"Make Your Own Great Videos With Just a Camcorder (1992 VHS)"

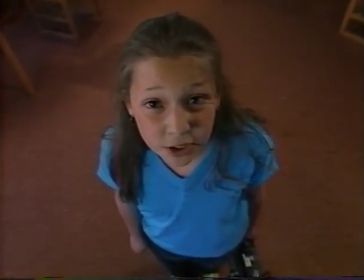(8:48)
Any shot can have a different feel if you shoot it from another perspective or point of view. Let's see how different it looks from a dog's eye view of the world.
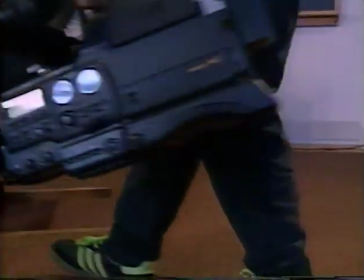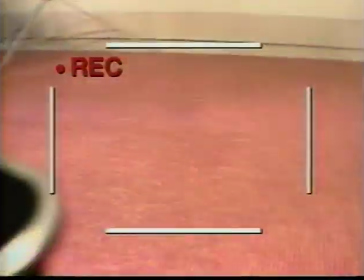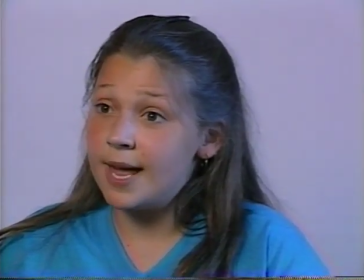(9:12)
And you can get quite a different effect depending upon where your actors focus their attention. See what I mean? Lighting is more than just a technique. It's a key to good video. When you're indoors, be sure to use as much light as possible.
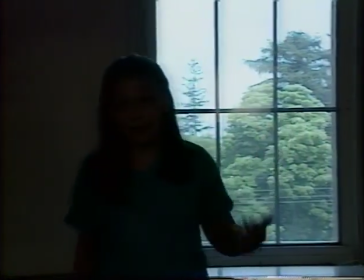(9:32)
Just be careful of backlighting, light coming from behind. There, now how's that?
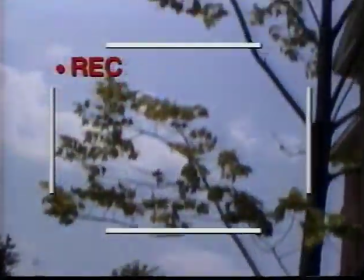(9:38)
Shooting outdoors generally gives you the best lighting. Whoops.
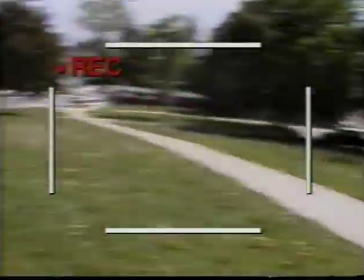(9:47)
Just make sure that the sun is behind you. Just like light, good sound, or audio as it's called, is very important in making a good video.
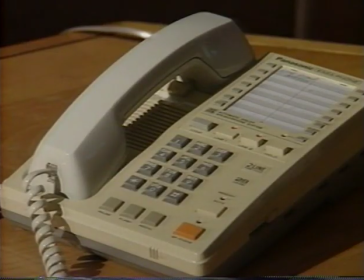(9:58)
One of the biggest audio problems you'll run into is too much background noise.
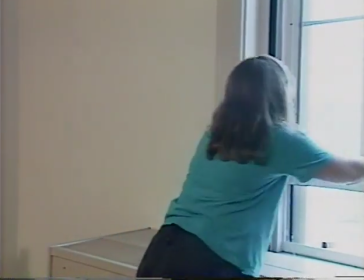(10:03)
The best way to handle background noise is to get rid of it. If you can, turn it off. Or get away from it. Also, the closer you are to the main person or thing you are trying to hear, the less distracting the background noise is.
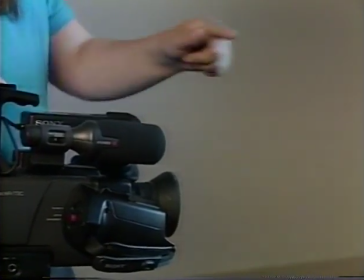(10:23)
In general, Keep your camera microphone about 4 to 7 feet away from who or what you want to hear. Try to avoid wind because it can get very noisy. There are unlimited fun things that you can do with audio that can give your tape a whole different feel. While I tape the caterpillars, I can play music, make chomping noises, and even narrate.
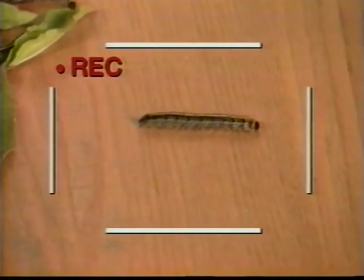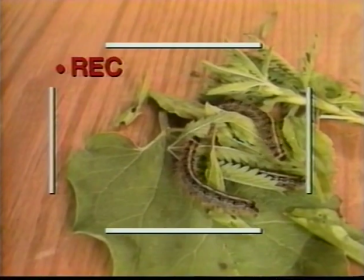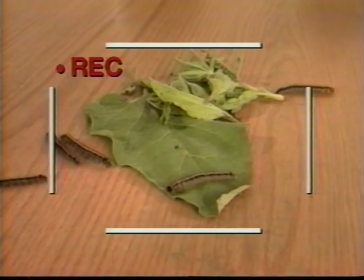(11:00) And so ends another visit to the Wild Kingdom.
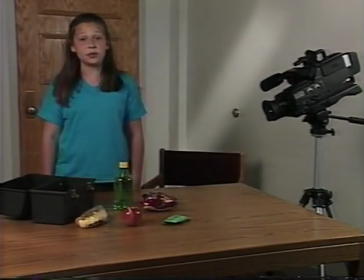(11:07)
Animation is pretty simple to do, and if you do it the right way, it can make a big impact.
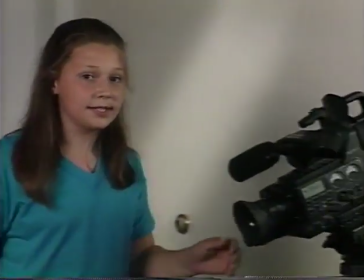(11:12)
What I'm going to do first is go over to the camera, start it, let it run for 1 second, stop it,
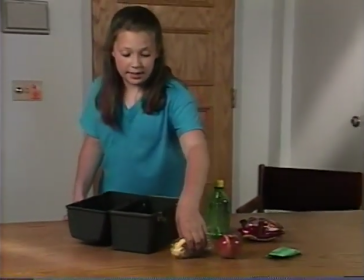(11:20)
go over to the food or object that I'm going to do, and put it in its position, go over to the camera again, start it, let it run for 1 second, stop it, and go over to the food and put it in a different position. Keep moving the objects ever so slightly until they are in the position that you want them to be.
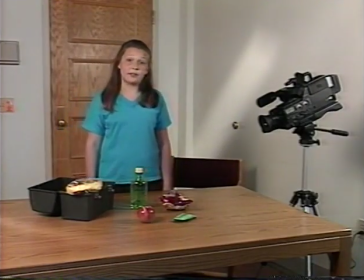(11:40)
Just remember to move your objects when the camera is off. That way, all the audience sees is a magical animation. Let me finish my shooting and we will watch it.
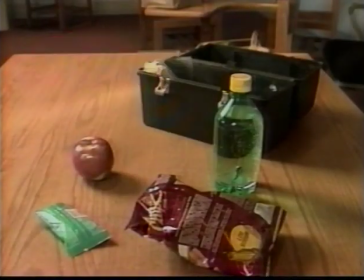You can have a lot of fun with the composition of your shots. Yes, you can have a lot of fun with the composition of your shots. As I said, you can have a lot of fun with the composition of your shots. And you'll want to vary your use of close-up shots, medium shots, and wide shots. Most of the time, you'll want to make sure that your shot is in focus. But being out of focus sometimes might give you the effect that you need.
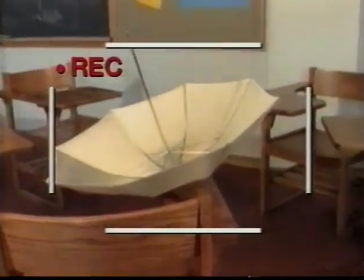(12:25)
And it's very important to keep your camera as steady as possible. Whew.
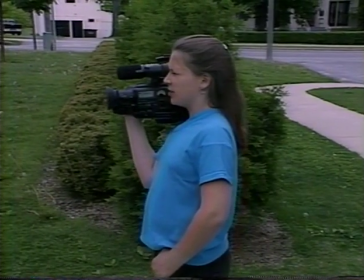(12:33)
Your camera can take an active role in making your shots come alive. This is called a pan.
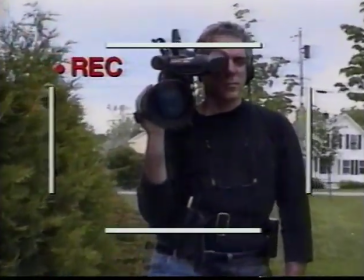(12:40)
You can also zoom in. You can zoom out too. There are lots of fun ways to get the shots you want. Here's how we got the moving dolly shot.